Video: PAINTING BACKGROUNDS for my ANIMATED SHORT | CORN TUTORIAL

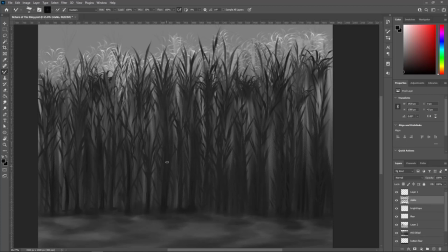(4:10)
You may have noticed now that I've done everything in black and white and I do this because when I was in college I took a painting class and one of the techniques that we learned is called glazing and the process of glazing consists of starting a painting in black and white and then once you have like the composition of your piece and like you know once once you have everything figured out in black and white and you're satisfied with the contrast
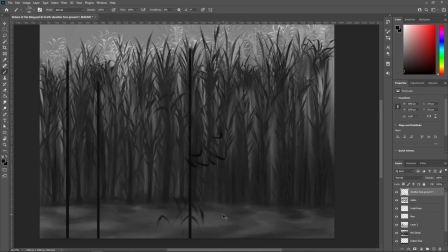(4:29)
you take oil paint and you thin it out like thin thin thin thin like with galkid and you know oil and stuff and then
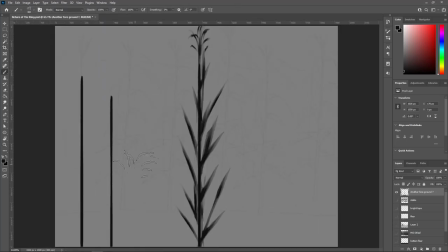(4:36)
you start putting it onto the canvas and then layer by layer you start adding color in areas and you don't have to worry too much about mixing darker
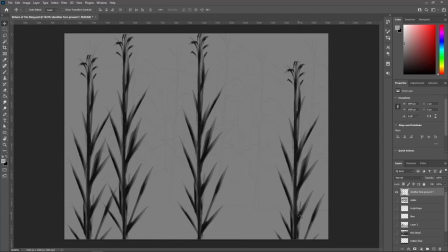(4:44)
and lighter colors to match the values and shadow values and for some reason when i took my painting class that just that that method of
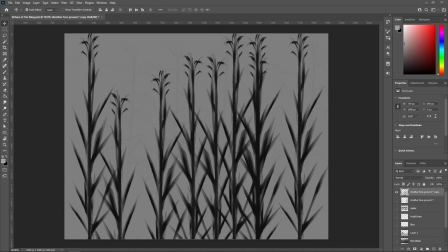(4:52)
coloring just like really clicked with me and it kind of helped me a lot because like when i i didn't know that method before i get really what's
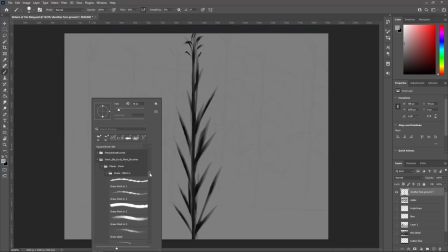(5:00)
the word like it's really tough for me to mix colors and like kind of do color theory stuff and like i i just get really
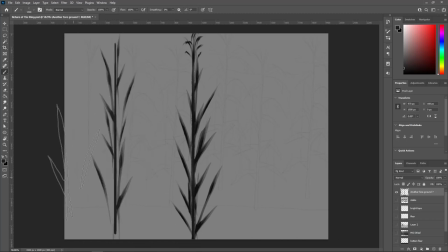(5:07)
my paintings tend to get really muddy really quick because of lack of contrast because sometimes I guess I confuse saturation for brightness anyways
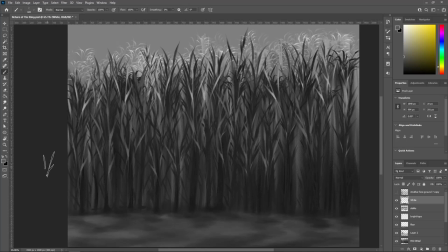(5:17)
once I learned the glazing technique I it just kind of transferred like digitally that's the only way I can well not the only way but for the most part when
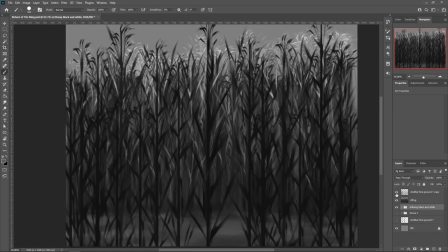(5:25)
I paint that's mostly how I paint now um so yeah like I said I got really comfortable with how it was looking black and white and then I mean
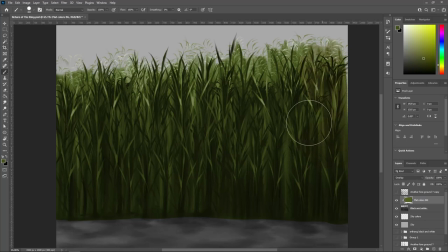(5:34)
look at that you put the color on and whoosh it
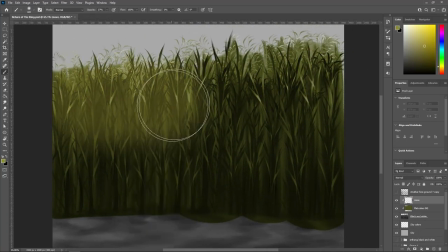(5:38)
just goes on so neat and all the colors are uh like and all the colors are like respectively light and dark and there are some nice saturation going on within like the light and dark areas
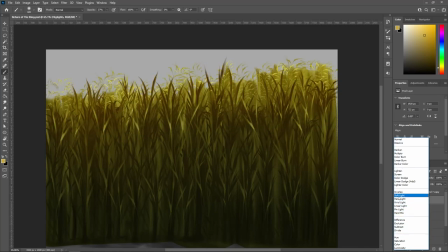(5:50)
and even on the ground you can even see it like really come to life like how effective this method is once you put the color over and uh yeah i just
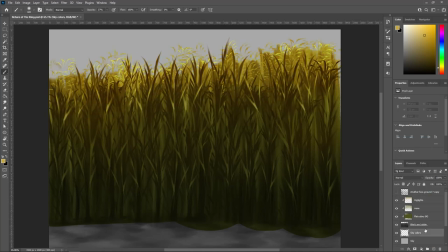(5:57)
started doing that you know um adding a couple layers above and below and just kind of experimenting with the different layer styles like multiply overlay just seeing what look good and then adding on different colors,
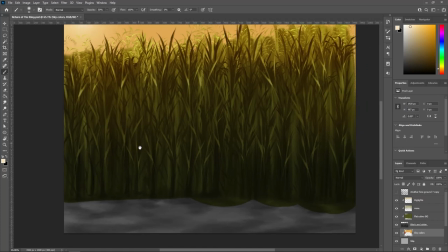(6:09)
you know, just layering on a different color. So it's not, it's not one uniform color and it's got like some variation to it too.
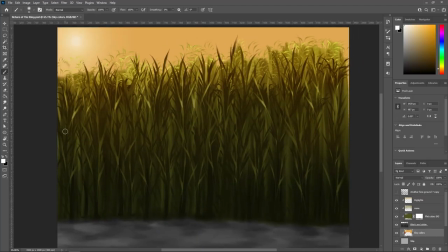(6:17)
And, um, yeah, honestly, that's, that's really it. That's, that's really all I really did for these backgrounds for my animated short.
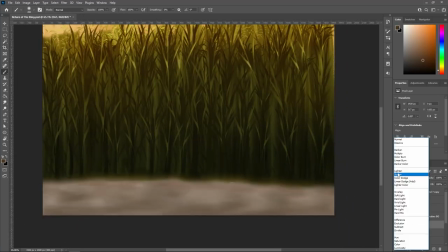(6:24)
Um, now there is one thing that I did have to make sure of, which is that, um, you know, my characters fit into this universe.
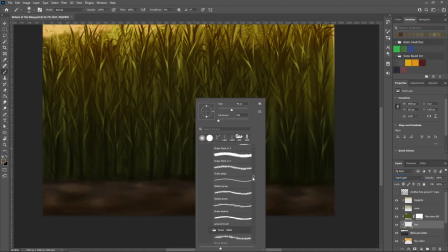(6:31)
And I think that's very important because one One of the things that I noticed in some of my,
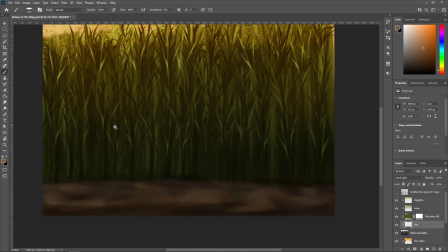(6:36)
in some of the other parts of my short and other people's shorts that like the other people that were in my class,
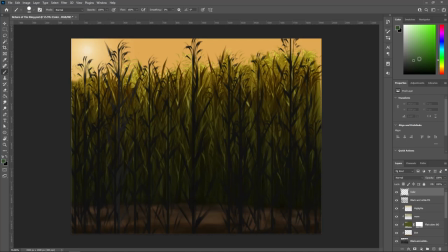(6:42)
one of the things that I noticed is that their characters kind of don't fit in the background too well. Like they kind of just, they just stick out or something or they just don't, it's like they just don't belong in there or something. So you know, I wanted to make sure that they kind of work in there or they kind of fit in that universe.
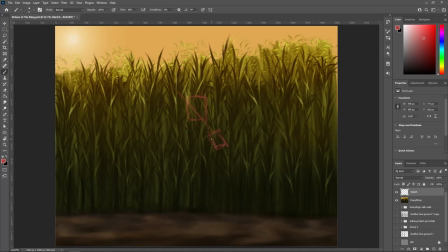(6:59)
So I came up with a quick character design and I started, I started painting him on top of the cornfield. And, um, yeah, for the most part, I think that my character, you know, I think it was compatible with my style of characters.